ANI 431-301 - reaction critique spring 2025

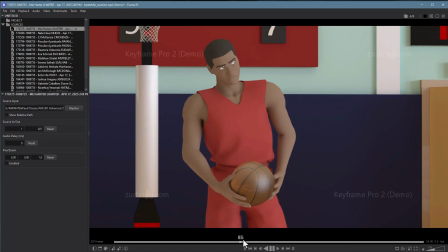So balls for 10 minutes,
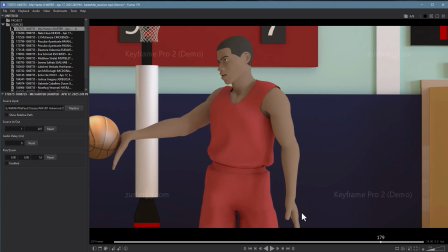because we're just going to end up right back here with the same problems. once the hand isn't part of the holding onto the ball part, it's a little bit floaty.
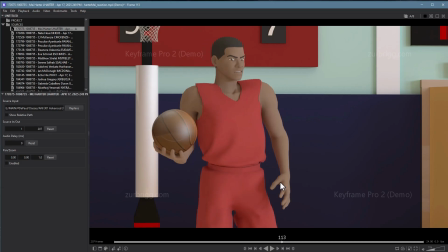Like you're delayed on these fingers. Like I'm not sure what these fingers are doing there.
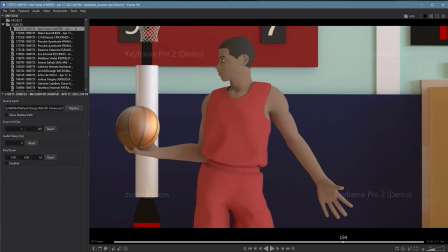Like it's like they're still grabbing on the ball, but they're not.
We're just going to end up right back here with.
And then here, End up right back here. like it's just kind of constantly floating around.
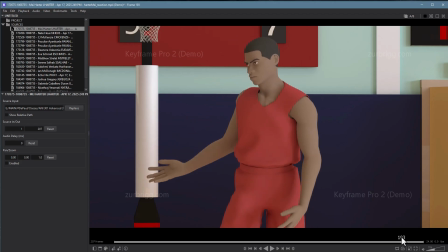And then it's also really gooey. So like this part here, lots of overlap, but this, you have a much more realistic character. So you have to be a little bit stiffer and a little bit more reserved with your movements in that case.
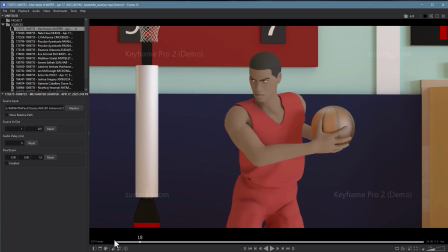But that's really the main stuff. I mean, I watched this a few times now, quite a few times.
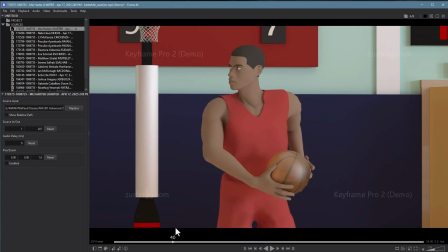You're doing a really nice job on the overlap. The poses are really great, really believable.
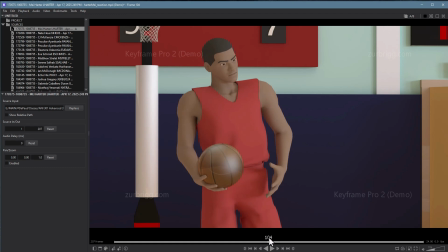Again, I'd tell you to work a little bit more on your hands. He's kind of got weird hands anyway,
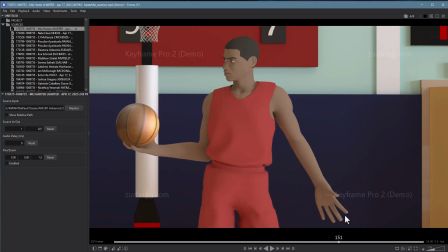but a lot of times they're stiff or super like over the top elegant. But the gestures themselves are really nice.
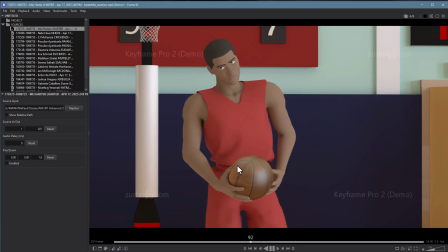Balls for 10 minutes.
A little bit more ease in, like here on the hips, they sort of suddenly engage out of nowhere.
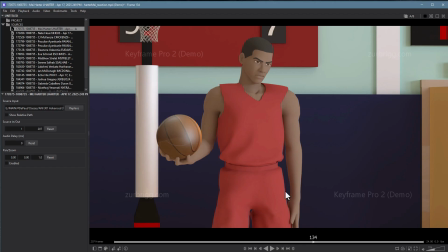But you're doing the right thing with the shift and back to the leg.
End up right back here with the same problems.
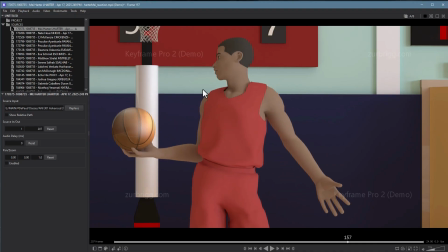And this gesture too.
End up right back here with the.
You could probably just hang out in this pose a little more rather than follow through all the way back to where you were.
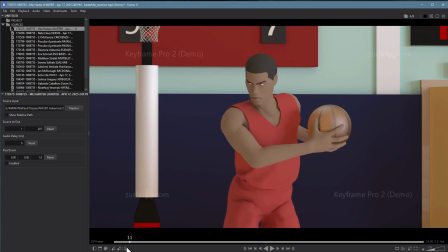But I'm being a little picky here. I think you're doing a nice job. I do notice a bit of stiffness on the neck.
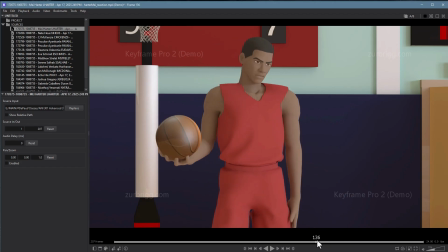The head seems to kind of just move with everything else, so it's a little on the stiff side.
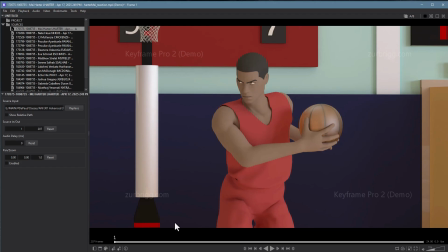But overall, man, there's some great work in here. It's mostly the timing in that last gesture, and again some of the mechanical stuff with the ball. But be worth doing another pass in that part because this one's really close to being a really strong shot. That and fixing the eye roll as well.
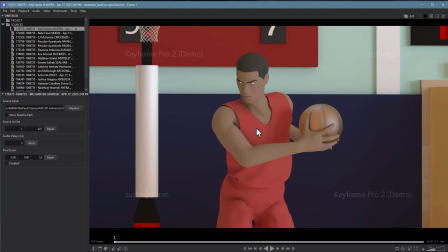So there's a lot of stuff in here that's great, and it's genuinely funny because of the reaction. So anyway, so some nice work in here. A little cleanup would go a long way with this one, but nice work.
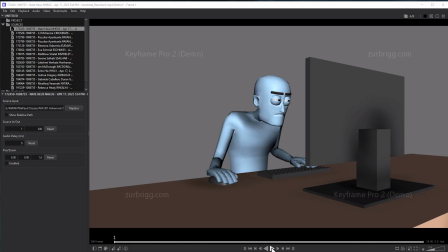Right, Nate, let's take a look.
Yeah, I'm 30 years older than you are.
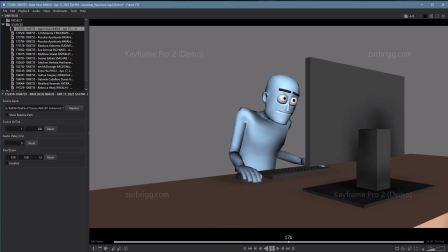Had my back broke once and my hip twice. And on my worst day, I could beat the hell out of you.
All right. So there's some good stuff in here, but there's some things keeping it from being a good shot in my mind.
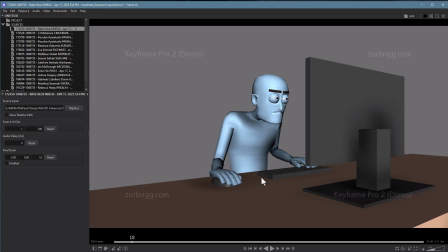It's a little bit harsh, but because I know there's a good bit of work in here too. The main thing for me is context, which is I'm trying to picture where this conversation would happen while this guy's working at a computer.
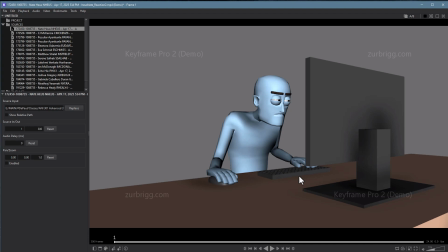So what I do like is, it's easily apparent that he's working on something on the computer. There's no doubt about that. So he's definitely involved in an activity.
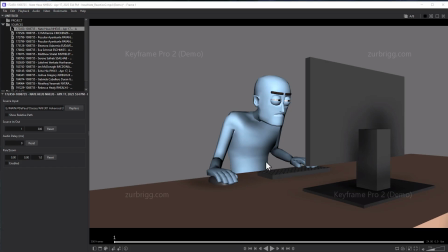But again, I'm trying to think of the situation where someone would be like telling this sort of story with that sort of finish to someone that's clearly like not engaged with them on the computer. Like it's different if they were out
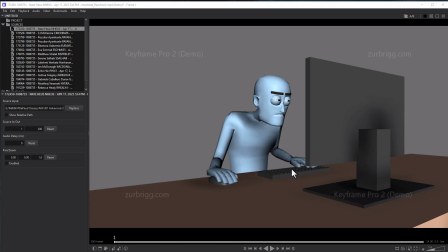at a bar or a boxing ring or camping or maybe at school. So I'm just trying to figure this out, and because I'm having to stretch a bit, it's taking away from the buy-in for the shot.
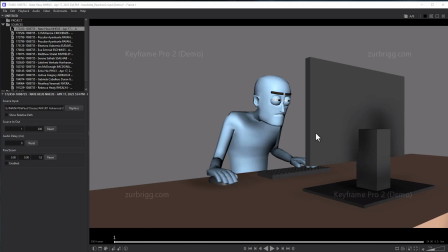Obviously not something worth changing. That would be a whole different performance if you put the character somewhere else.
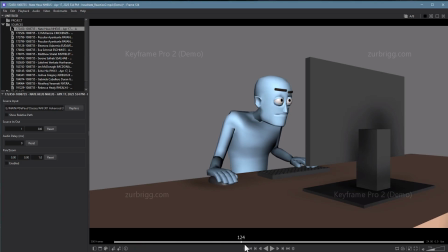Just with this dialogue clip, it's just such an odd thing to say to someone working at the computer. I like the fact, that aside, I like the fact that he's engaged in the computer, and you're establishing that this guy is off to the side over here.
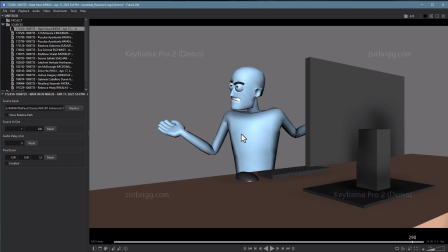This is kind of a great moment with the, come on, like, what's wrong with you? Which I think is great. And like a lot of your gestures read really well. So that's kudos to you. I do think though, compositionally, this is an odd one. You have so much space here.
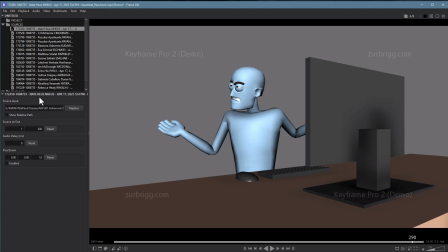Like this character is like, 8 to 10 feet away talking to him about kicking his ass. and it just makes for an odd setup. I think here, I'll pull up my drawing tools.
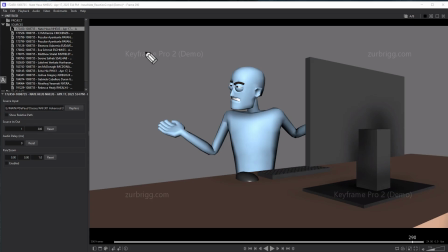So, you know, if your framing was a lot tighter like this, it'd be a much easier time to believe that the other character was, you know, right over here. I guess that'd be a bit bigger, but you get the idea.
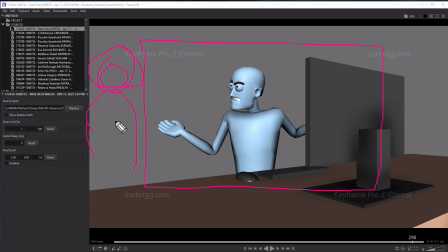That if we had less frame there, it's easier to picture them closer, and therefore kind of makes the engagement work a little bit better. So there's two things now kind of working against us believing these two characters are in the same scene. The contextual setup, and then also the framing there as well.
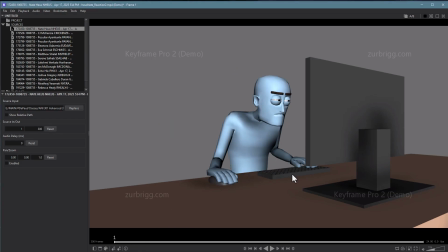The other thing going on here is, again, while I really like your ideas and gestures, and especially your expressions are really good, in general, you're animating really slow. Let's look at the timing of things.
Yeah, I'm 30 years older than you are.
So this timing's fine.
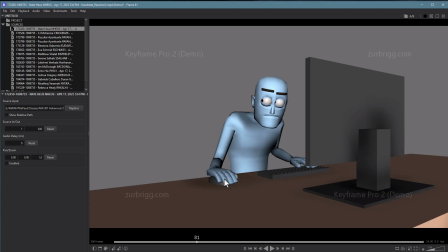I would just say like the wrist feels kind of stiff and awkward over here. And then this hand is sort of just doing nothing.
Had my back broke once.
Not sort of, it is doing nothing. So it just feels really locked in kind of an awkward way. So I'd love to see a little more subtlety there in terms of your movement.
My back broke.
Be careful here.
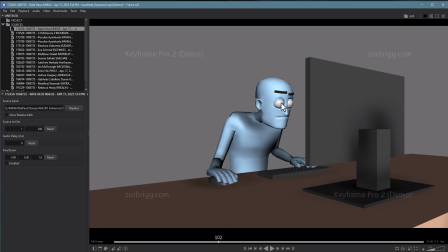We should always be able to see the pupils on the eye, so they should never go white like this. That just disengages us from the character.
My back broke once.
So here, this gesture, Once. it's sort of floating in and floating out. There's never like, and again, awesome expressions. They're really great.
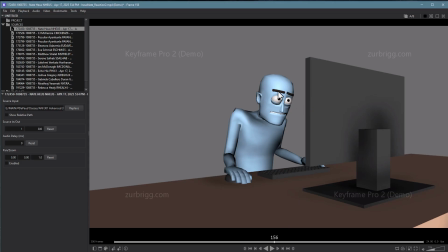The only thing I have to critique about your expressions are that your brows often go flat when they should stay a little bit arched in one way or the other. Flat just flattens out the face. So here, Back broke once.
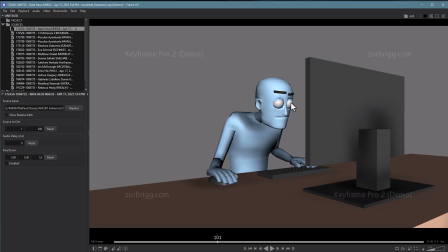you know, here it'd be much better if the character wasn't drifting to his My left back broke once. and then just kind of fading into this new pose. I'd much rather see the character engaged here, maybe the eyes flickering back and forth as he's reading on the screen,
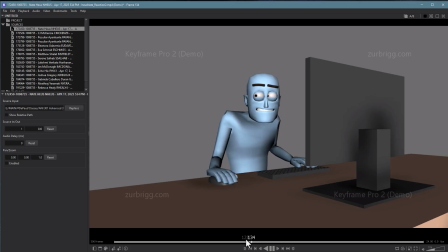and then just a straight move to get over here, just like we saw there. And then most importantly, once you get over there, hang out for a second. So pause, let him register information, and then let him have him come back.
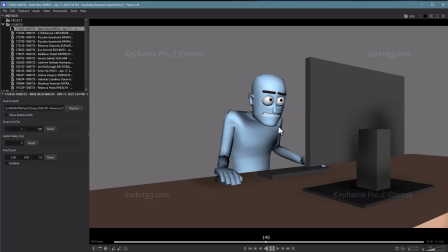But the fact that we sort of float in Once. and float back out means we don't really get any impact in that moment. We see what's happening, we see what you're telling us is happening, but it just doesn't read very well.
Twice. And on my worst day. Twice.
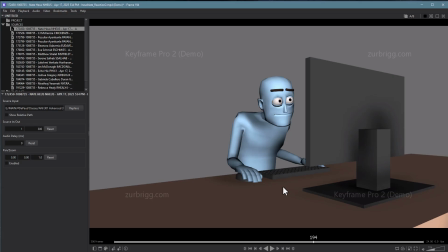So this, I'm not sure the nodding's necessary. He's definitely not like accepting any of this. He's like, again, building to a, come on, dude.
My worst day.
So here, I know you're keeping him alive, but it's actually fine to let him stay still for a while.
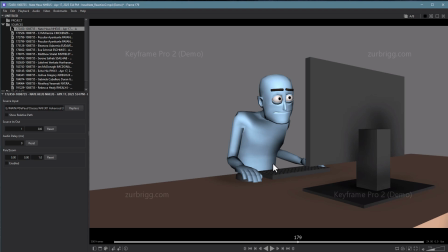You have a nice sense Twice. of like getting your weight and coming back to a stable point here. You could just hang out and let him like mouse and type a little bit. And on my worst day, rather than nod his head and then drift down.
Beat the hell out of you.
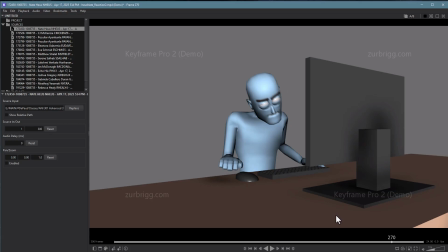So because you're constantly having him like go from one gesture to the next and never giving him a chance to pause, it just feels kind of like he's on autopilot, and it makes him less believable. In terms of the timing, you can really see it here too.
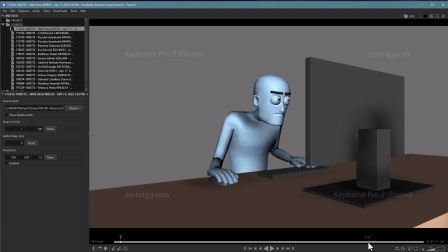If you just like say, just watched his right arm, like it's a nice gesture, but it takes forever to finish. It starts to feel really gooey and soft.
Out of you.
Whereas his head is a good example of good timing.
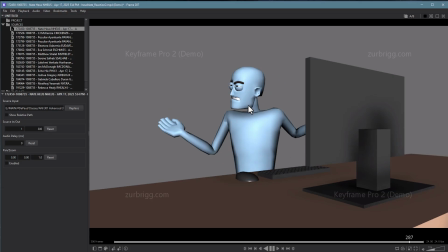Hell out of you.
The head gets up there and locks down and is done.